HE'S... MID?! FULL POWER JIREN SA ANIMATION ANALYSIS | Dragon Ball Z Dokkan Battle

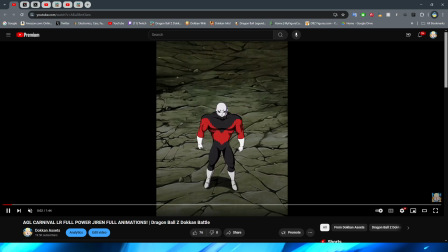[8:08]
First of all, I really, really like this beginning shot here where JIREN walks up. I think that that is animated very, very nicely.
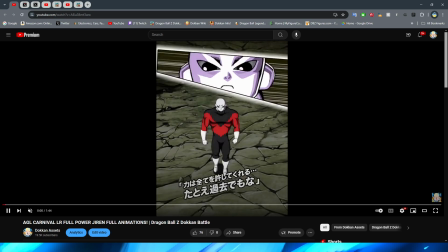[8:15]
And to me, it also feels very much so the Tournament of Power art style. I will say, I do think that one thing that this unit does do pretty well, is always a little bit of tongue twister, huh?
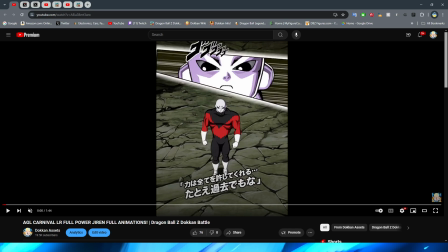[8:28]
Is it captures the Tournament of Power art style pretty well, I would say. This definitely looks like the artwork from the Tournament of Power. So that is really, really cool to see. Now, I will say this cut is a little bit abrupt.
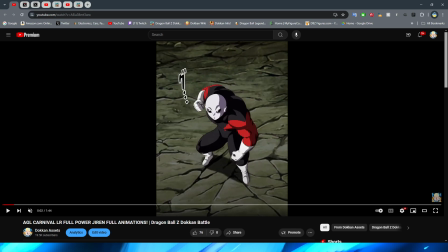[8:40]
They go from him standing there. I wish they kind of would have just zoomed normally into then bam, like he's just right there. It's a little bit weird. I'm never really a fan of when they do this in Dokkan, because it kind of feels like, the
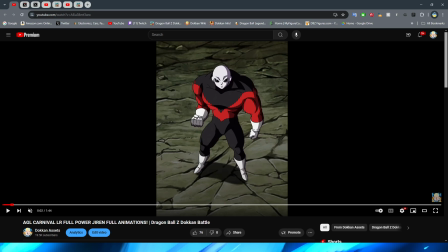[8:54]
devs, I don't want to say this because it's like, since I don't know, you know, like, obviously what the devs are thinking, right? I can't read their minds, unfortunately, for this. I really wish I could sometimes. It kind of seems to me like it's just being lazy, or if not being lazy, more like cutting corners,
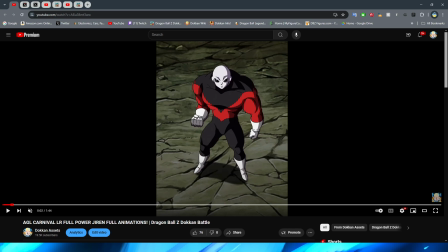[9:12]
so then they're, you know, they don't have to basically like put in as much effort or something like that, or basically, you know, they can save time and focus on other animations, maybe would be the more appropriate thing to say, right? I feel like saying that they're cutting corners or being lazy is a little bit, you know, like too negative, honestly. But either way, though, yeah, this is definitely a little bit jarring.
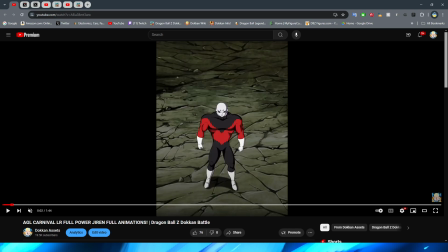[9:32]
I think it also doesn't help by not only the fact that Jiren's do they have a similar sounding name? Kinda. Beerus and Jiren? No, not really at all. What am I talking about? Either way, though, obviously the pose change is a little bit jarring, but I think what's more jarring is there's a little bit more like shading on Jiren's muscles.
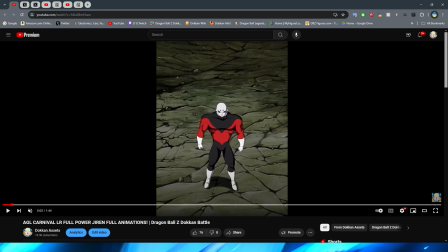[9:51]
So I think that kind of catches you off guard when it zooms in. I will say, I do think they did a pretty good job of keeping the ground somewhat consistent. It's definitely not the same between these two shots, but I feel like it's similar enough that like your brain doesn't really register that it's that much different, right?
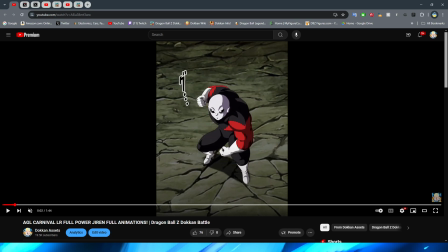[10:07]
Moving on, though, we do have a nice little bit of movement as Jiren winds up. I will say, this part caught me off guard immediately as well. I know we're only 2 seconds in, but you'll see it when I point it out to you. So here, right, we have shading Jiren, and this looks like Jiren from the Tournament of Power, right?
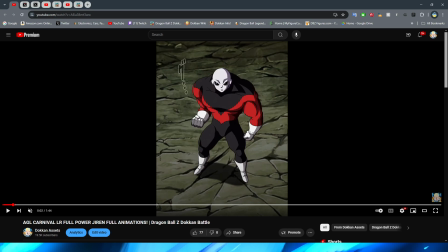[10:26]
I think the line work and the shading look very, very similar to the artwork in the Tournament of Power. And then as he leans down, bam! What? So they take away how dark some of the shading is,
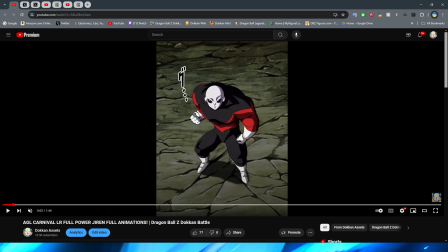[10:42]
and they take away the like thicker outlines on the character, right? Which I feel like the Tournament of Power art style is a lot more iconic with those thicker black outlines. This looks a lot more like a Dokkan asset.
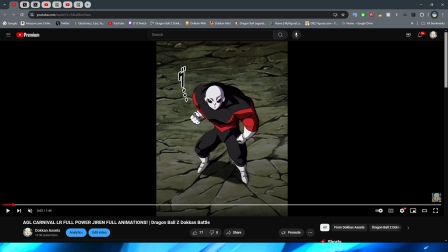[10:57]
Like, it's kind of funny because I swear it's like, oh, they went from, like, using the anime art to changing it to an asset from Dokkan. Like, that's what this reminds me of more so. I know that's kind of funny to say, but if you've looked at the assets for as long as I have, I think you know what I'm talking about when it comes to how this looks,
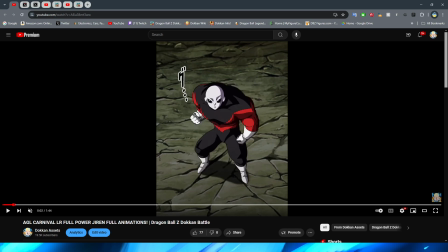[11:15]
right? They also make, like, Jiren's head bigger and his body smaller between these two shots, which is really weird, if I do say so myself. His eyes also, like, change a little bit of shape. Like, I feel like they kind of change up his facial features a little bit weird. I don't know. Very strange.
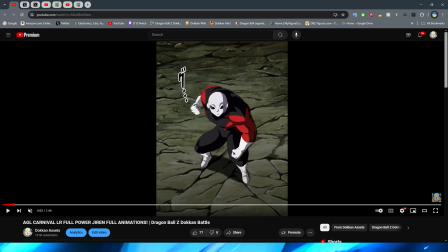[11:33]
I'm not exactly sure why they did it like this and they didn't just keep it this art style, because I feel like if they would have kept it the art style like this, it would have been a lot more consistent looking and it would have looked a little bit better. I noticed this like right out the gate. Like, I feel like that's always a bad thing.
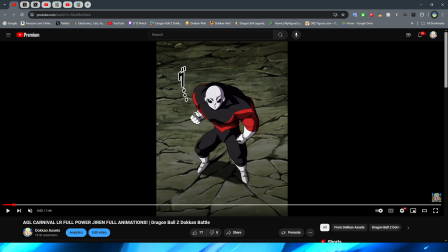[11:49]
When I notice something in an animation, like on the first watch, not to mention in this one's case, right? It's literally 2 seconds into the animation. I feel like that's not good. But either way, though, we have Jiren kind of move down here, right?
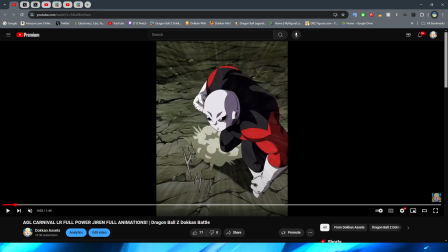[12:04]
Thankfully, the actual animation itself, like the movement, is pretty decent on Jiren himself.
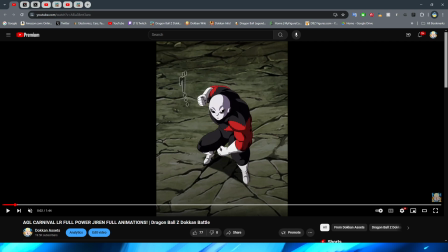[12:10]
It's not too bad. It's just, again, this very weird, jarring thing that they did.
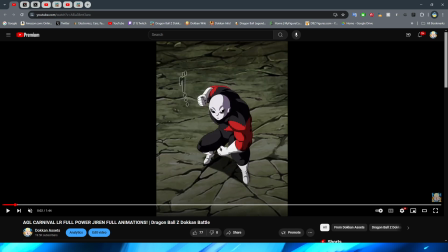[12:14]
You then have him dash forward, which they kind of cut between shots, so he's already off the ground. But I think that's okay, right?
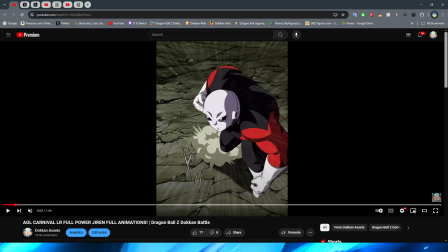[12:21]
Not too bad. And it is kind of funny here. They actually, like, because of the way that Jiren's looking, his bulbous eyes, right, are kind of like
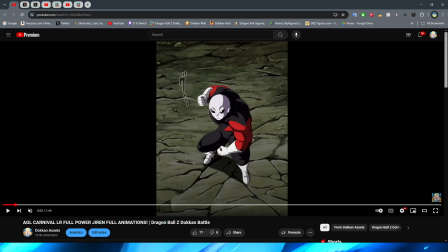[12:31]
completing the outline and the silhouette of his head there, whereas obviously here the little bit of like gray of his head is on the side.
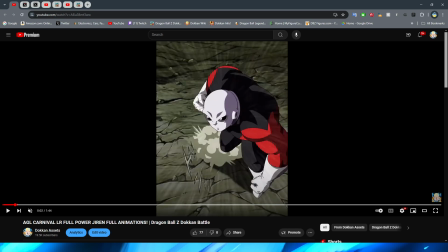[12:38]
It's kind of weird to look at because it reminds you how much of it like an alien that Jiren really is. But right, I still think that it looks good overall, right? And you do have a move forward. Now this is a little bit disappointing though, I will say. It is basically just a static PNG.
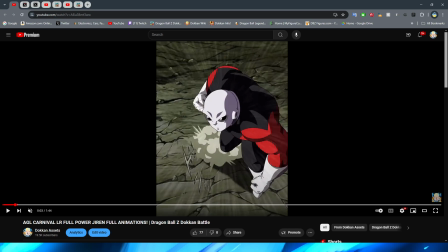[12:54]
Also, I am so sorry if you could hear that. I haven't eaten anything today. Anyway, dude, this is just a PNG.
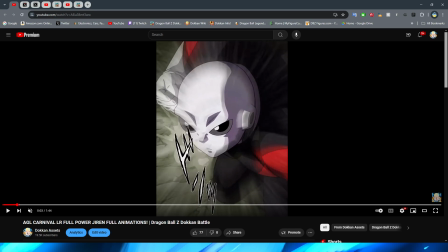[13:04]
And the thing of it is, I don't really know what else they would have done here, right?
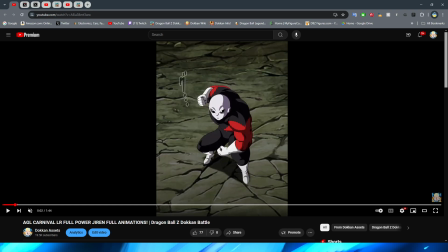[13:10]
Because you know I always complain whenever in modern animations we use these static PNGs because we should be way past that point, right?
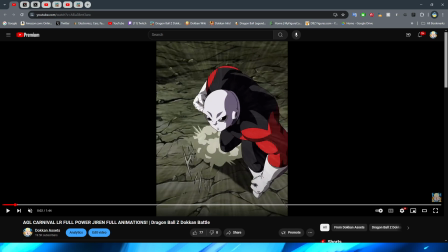[13:19]
There should not even be a single PNG that's just static in these entire things for multiple frames. Obviously, one frame is going to have a static PNG. That's how animation works. But, I mean, for stuff like this, right, there shouldn't be anything like this in modern animations.
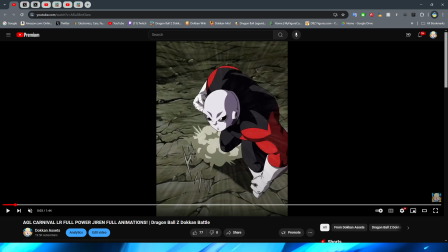[13:34]
Now, my only thing is, though, how would they have even changed this? Because, obviously, he's jumping forward. Jiren doesn't really have any fabric to be flapping in the wind here yet, because, obviously, his shirt is not ripped.
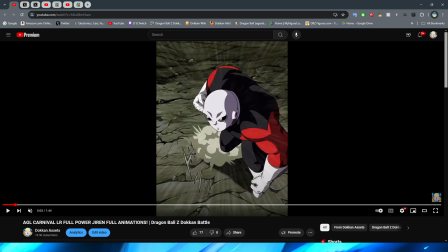[13:47]
And he doesn't have any hair. Sorry, bald man. So, it's like, What would they do for the movement?
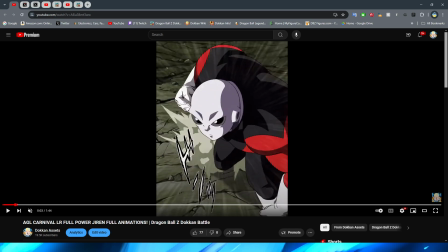[13:54]
I guess it would just be they would have to have his arms and his legs moving a little bit, right? That would be what would make this animation feel a little bit better to me. Even if it was just some really simple minimal movement, right?
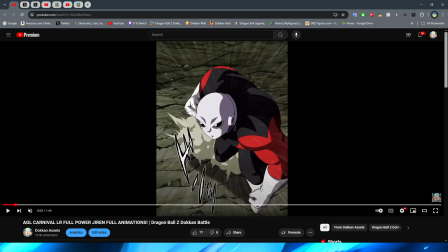[14:06]
I think that would really bring it together,
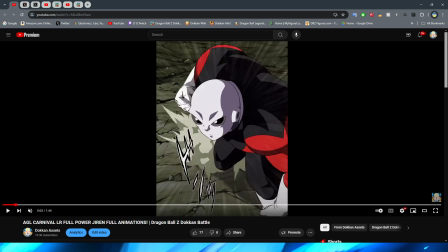[14:08]
because they kind of try and disguise the fact that there's no movement here by having it get so close to the screen and having this like motion blur effect,
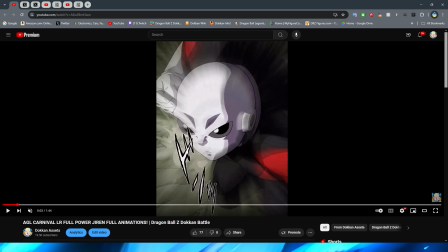[14:15]
like he's zooming towards the screen, right? They're just trying to make you not really see it, right? And then what's funny is that they get rid of the motion blur at the end, which I feel like honestly would have made more sense to keep it, you know, as he kind of falls through to the camera,
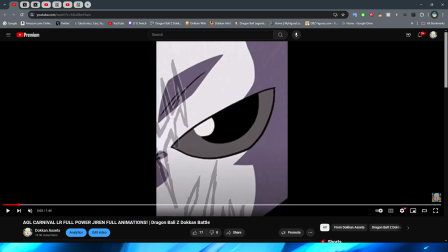[14:30]
right? I do like that they have the close-up of his eye, though. I do think that that is a pretty cool shot.
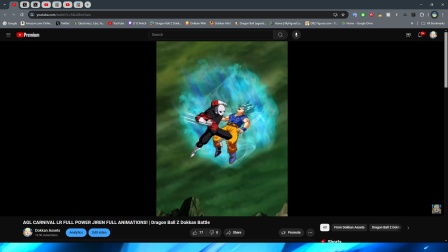[14:35]
And then we move on to this section here where he comes in and starts beating down Goku, right?
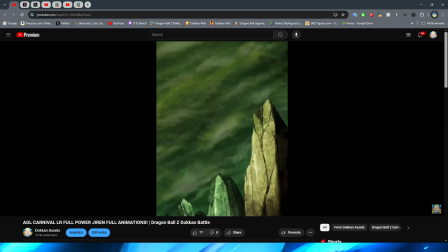[14:41]
Now, for this section, right, these punches and kicks are pretty simple, but I think they get the job done.
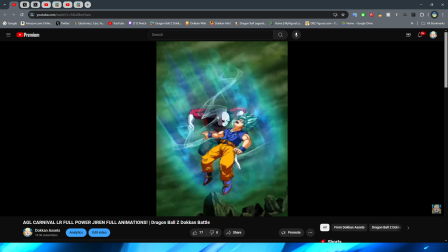[14:47]
They also have the funny tournament of power fighting when you can't see them in the middle of this,
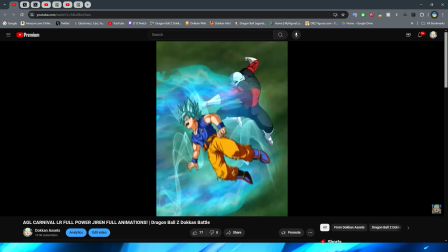[14:51]
which is basically like those little, like, and then the little electricity, right, effects in the sky,
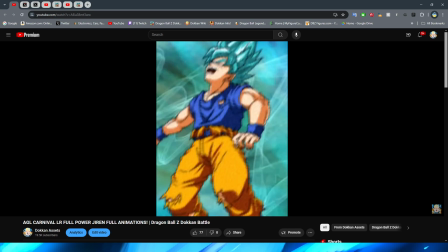[14:57]
which is cool that they included that, right? I believe that this was also in the UI Goku essay right before punching Jiren away.
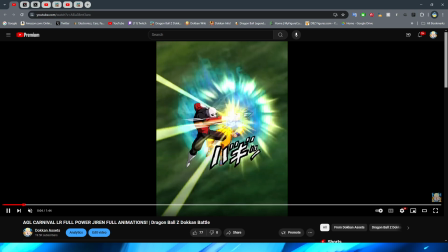[15:05]
I think that this is very simple, right? Like, I don't think that this section of the animation is bad or anything like that.
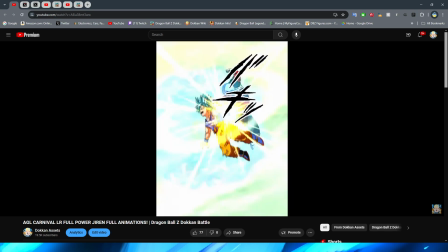[15:11]
I feel like maybe it could have just been a little bit more close up if they wanted to do something a little bit, like, nicer looking.
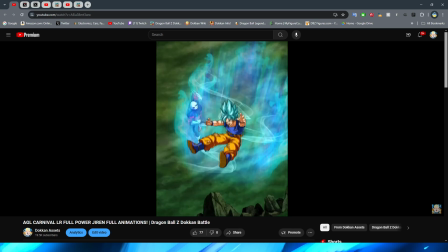[15:17]
But I don't really think that the punches and kicks are bad. They're just very, very simplistic.
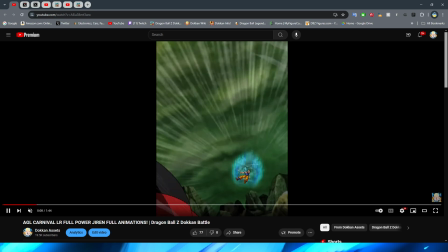[15:22]
They do a good job of keeping the shading up on Jiren, though, throughout this entire section, I will say.
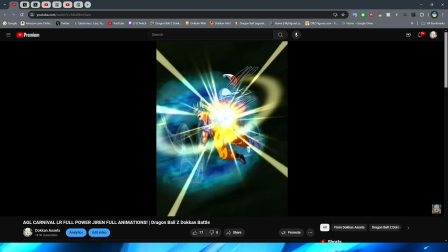[15:27]
He does have some of that very nice tournament of power shading, while still kind of looking like a Dokkan sprite,
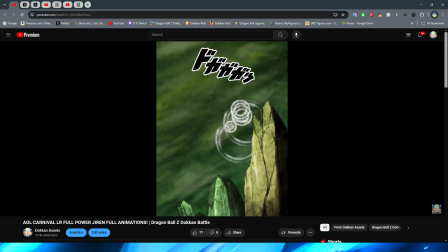[15:32]
but almost looking a little bit more like if Dokkan actually made the sprites into HD sprites,
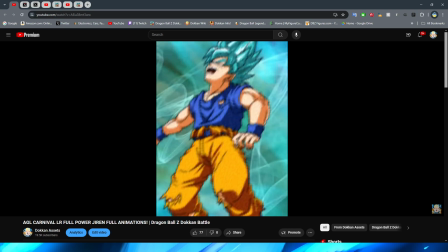[15:37]
is kind of what it makes me think of.
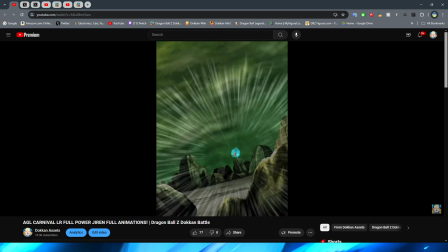[15:39]
Either way, we have Jiren punch Goku away here with the little bit of the motion blur, and then of course we have the art.
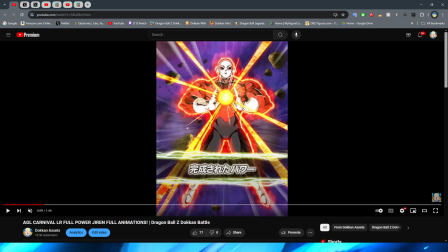[15:47]
By the way, I will say another very interesting one. I think we've pointed this out in animation analysis videos in the past, by the way. Hydrate or dihydrate, ladies and gentlemen. When it comes to the art, right, obviously usually they have the kind of like super attack background in the art,
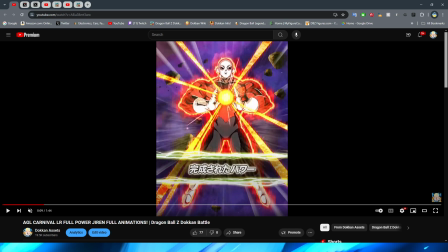[16:04]
and they don't usually show like the actual card art background in the like super attack art when they kind of move the card art around like this.
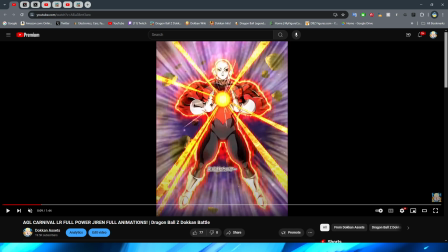[16:13]
But they do for Jiren. They've done this a couple of times recently, and it's really interesting to see that they've done this.